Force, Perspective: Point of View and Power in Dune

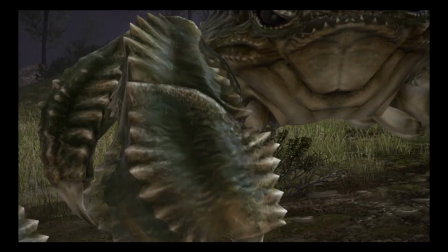If the developers have given players total freedom, but effectively lured them to the same objects, for the same reason, and from the same direction,
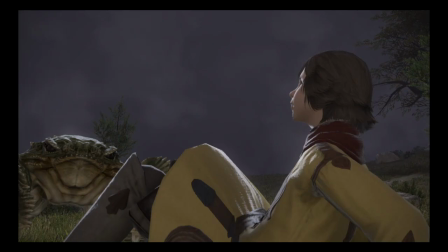even playthroughs by wildly unlike people will end up with the same image on their screen,
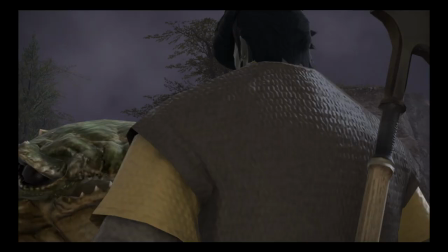perspective and all. There are many eyes, and each one is unique, but through the dopamine rush of accomplishment,
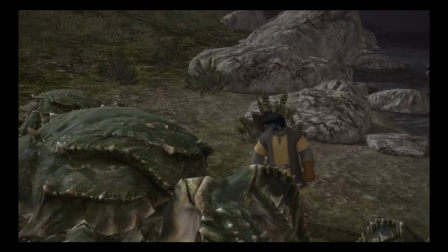the sedate thrill of controlled conflict, the constant promise of something more, those eyes can be made to occupy the same space.
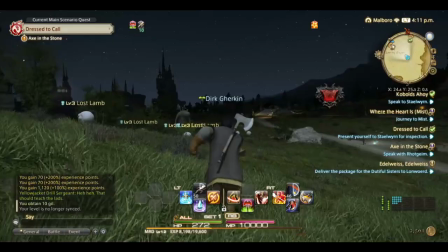Of course, I am also talking about YouTube here.
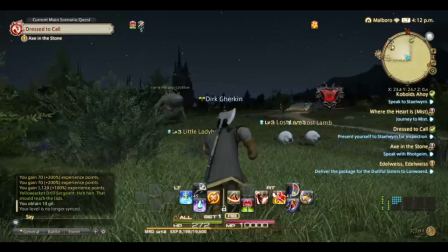There are no literal map markers, no true quests, but an endless stream of righteous anger and vindication can be similarly alluring,
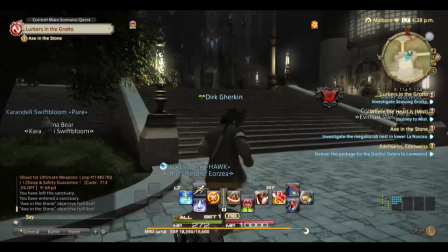bringing all sorts of people to the same place, uniting myriad perspectives into a single dominant one. We see the platform's radicalizing effects in Brazil,
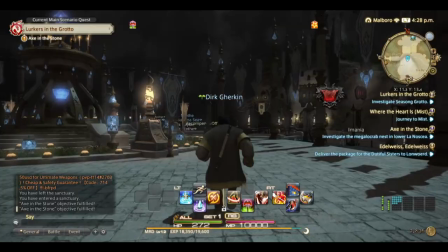where the country's right-wing populist president-slash-wound man rose to prominence on YouTube, riding a wave of viral fascism.
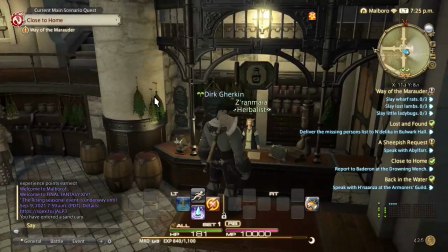The situation in America is similar, with a motley band of alt-right creators consistently doing numbers.
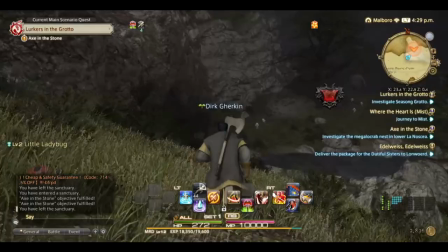And, through YouTube's incredibly effective recommendation system, 70% of you time through autoplay recommendations,
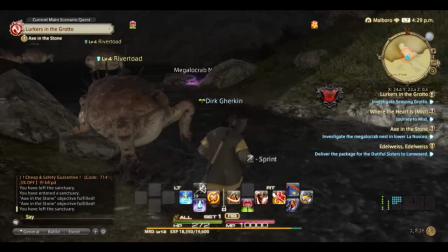that narrowing perspective gets even narrower, taking viewers, a lot of whom are young and easily impressionable, closer and closer to overt Nazism.
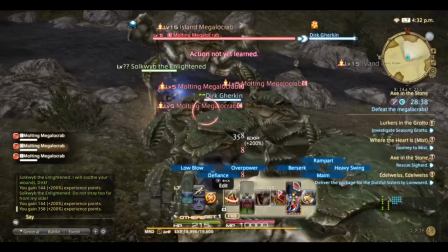Once a viewer has started down that rabbit hole, the algorithm just drags them ever deeper.
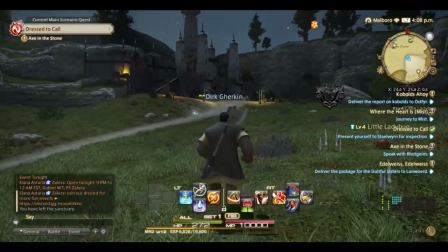This begs the question, why doesn't left-wing YouTube have the same success in radicalizing kids, but for stuff like universal healthcare and free breakfasts?
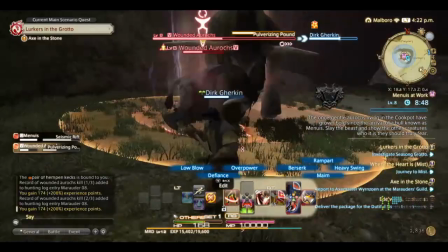Officially, YouTube does not favor one ideology over another, and generally speaking, I believe them.
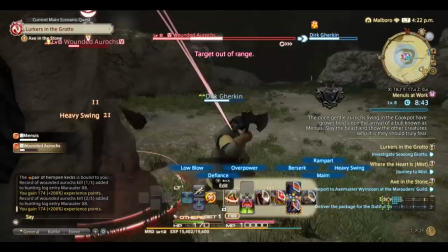It's just that right-wing grievance cosplay drives engagement. There are the hate watches, the response videos, but overwhelmingly, it's people coming to watch them earnestly.
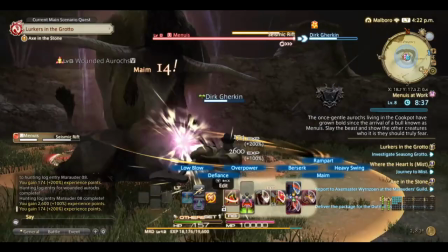It makes sense. Conservatism, and especially conservatism and the endless culture war stuff we're always doing,
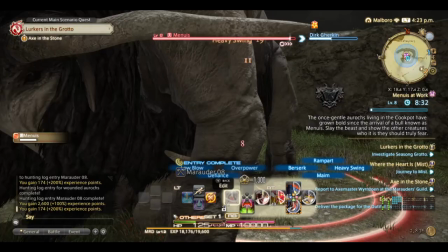mixes righteous anger at loony lefties and an insistence that both you and the system, as is, are totally fine.
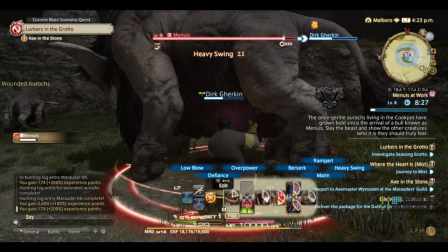Assuming you're a Zissette white guy. It functions like quest chains in video games.
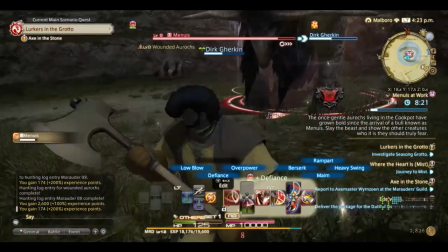An illusory and self-perpetuating conflict, one in which the viewer is never in any real danger and victory is nearly assured.
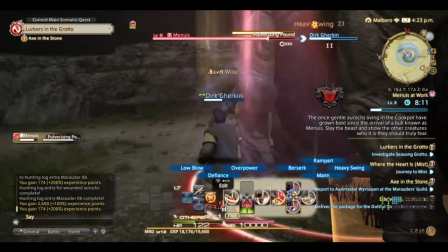And finishing one video just leads you to the next. And by telling their viewers that things are basically fine, that inequality is inevitable and even good,
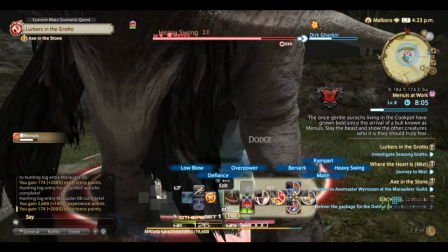these videos have the same effect as the smiling nude woman serenely getting creeped on, the dominant perspective using its dominance to justify itself.
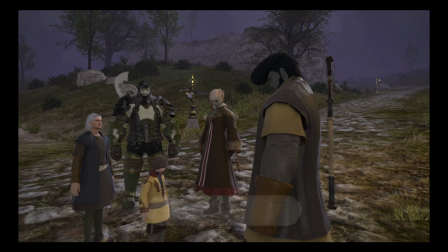Meanwhile, leftism is less inherently comforting. Our enemies are not, I don't know, recent trends in embarrassing teenagers, but centuries-old empires and their defenders.
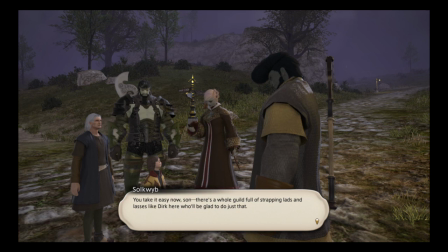While we can vindicate the woke, a meaningfully radical point of view is necessarily going to challenge things we take for granted.
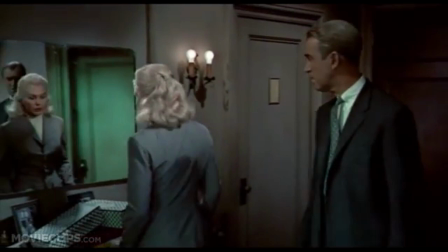In Mulvey's essay, she calls for a death of pleasure, so long as that pleasure comes from patriarchal ways of looking,
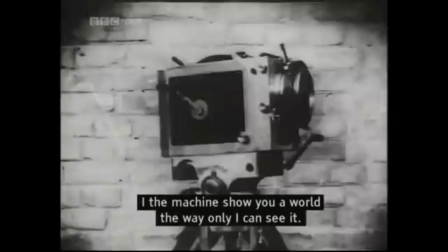and anything that means less pleasure is automatically a hard sell.
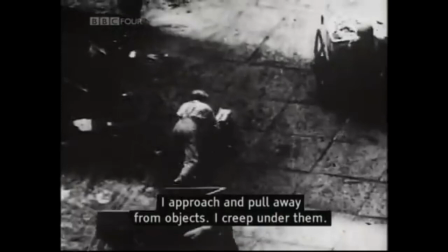Perhaps even more than that, leftism calls for a proliferation of viewpoints, an analysis of the same event through countless angles of marginalization.
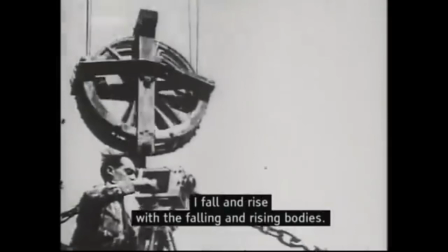There's no single, unified, official story the way there is in fascism. That's very much the point, but it still makes it a worse Skinner box.
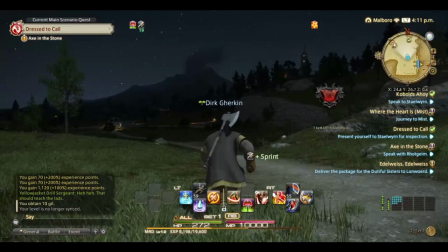There's a whole other discussion here about the PR tactics of socialists that I'm nowhere near ready nor qualified to have.
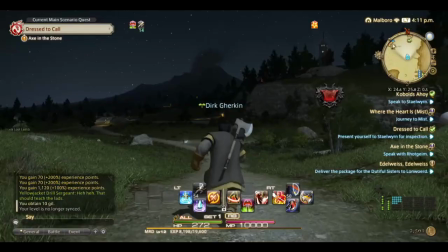But at the very least, we can see the way right-wing authoritarianism works in the digital age,
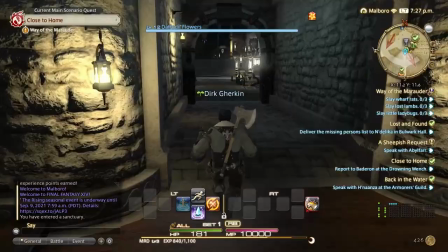how a hegemonic perspective can maintain itself when viewpoints have been democratized, as a funnel among infinite options,
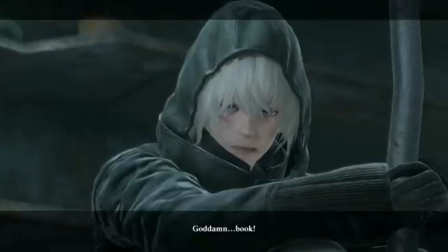a black hole of comforting cruelties. Like Dune, the Nier video games are explicitly engaging with the idea of perspective,
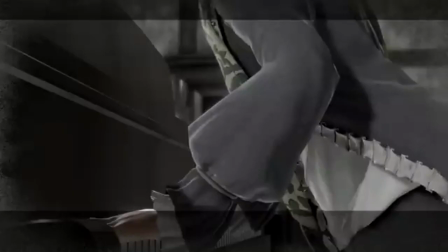and like Dune, they announce this very unsubtly in both mechanical and narrative ways.
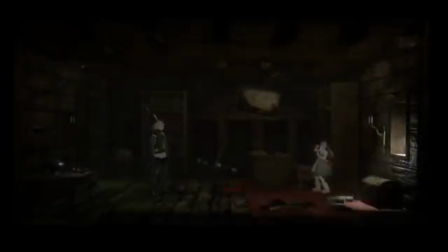Normally, Nier is a third-person action RPG with a dynamic, floating camera you can manipulate as you'd like.
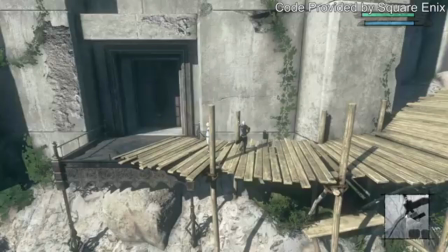Sometimes, though, the camera will lock into place and by doing so, shift the genre.
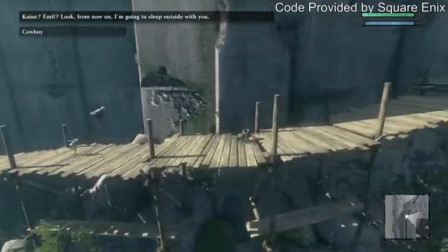Here, the game becomes a 2D side-scroller as the camera positions itself horizontally from the player character and temporarily eliminates depth as a spatial dimension.
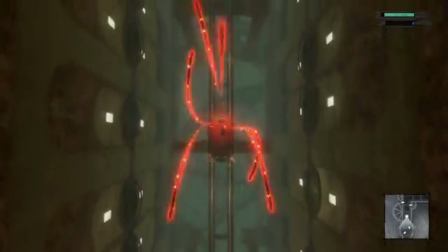Other times, the camera takes a distant position above the action and turns it into a twin-stick shooter.
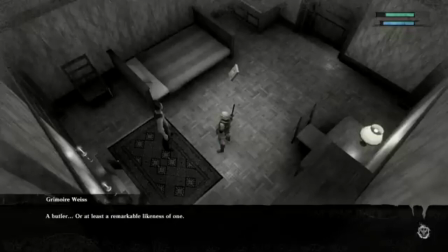Then the camera fades away completely and you're playing a text-based adventure. What's interesting about these changes is that they're not neatly cordoned off from the main gameplay.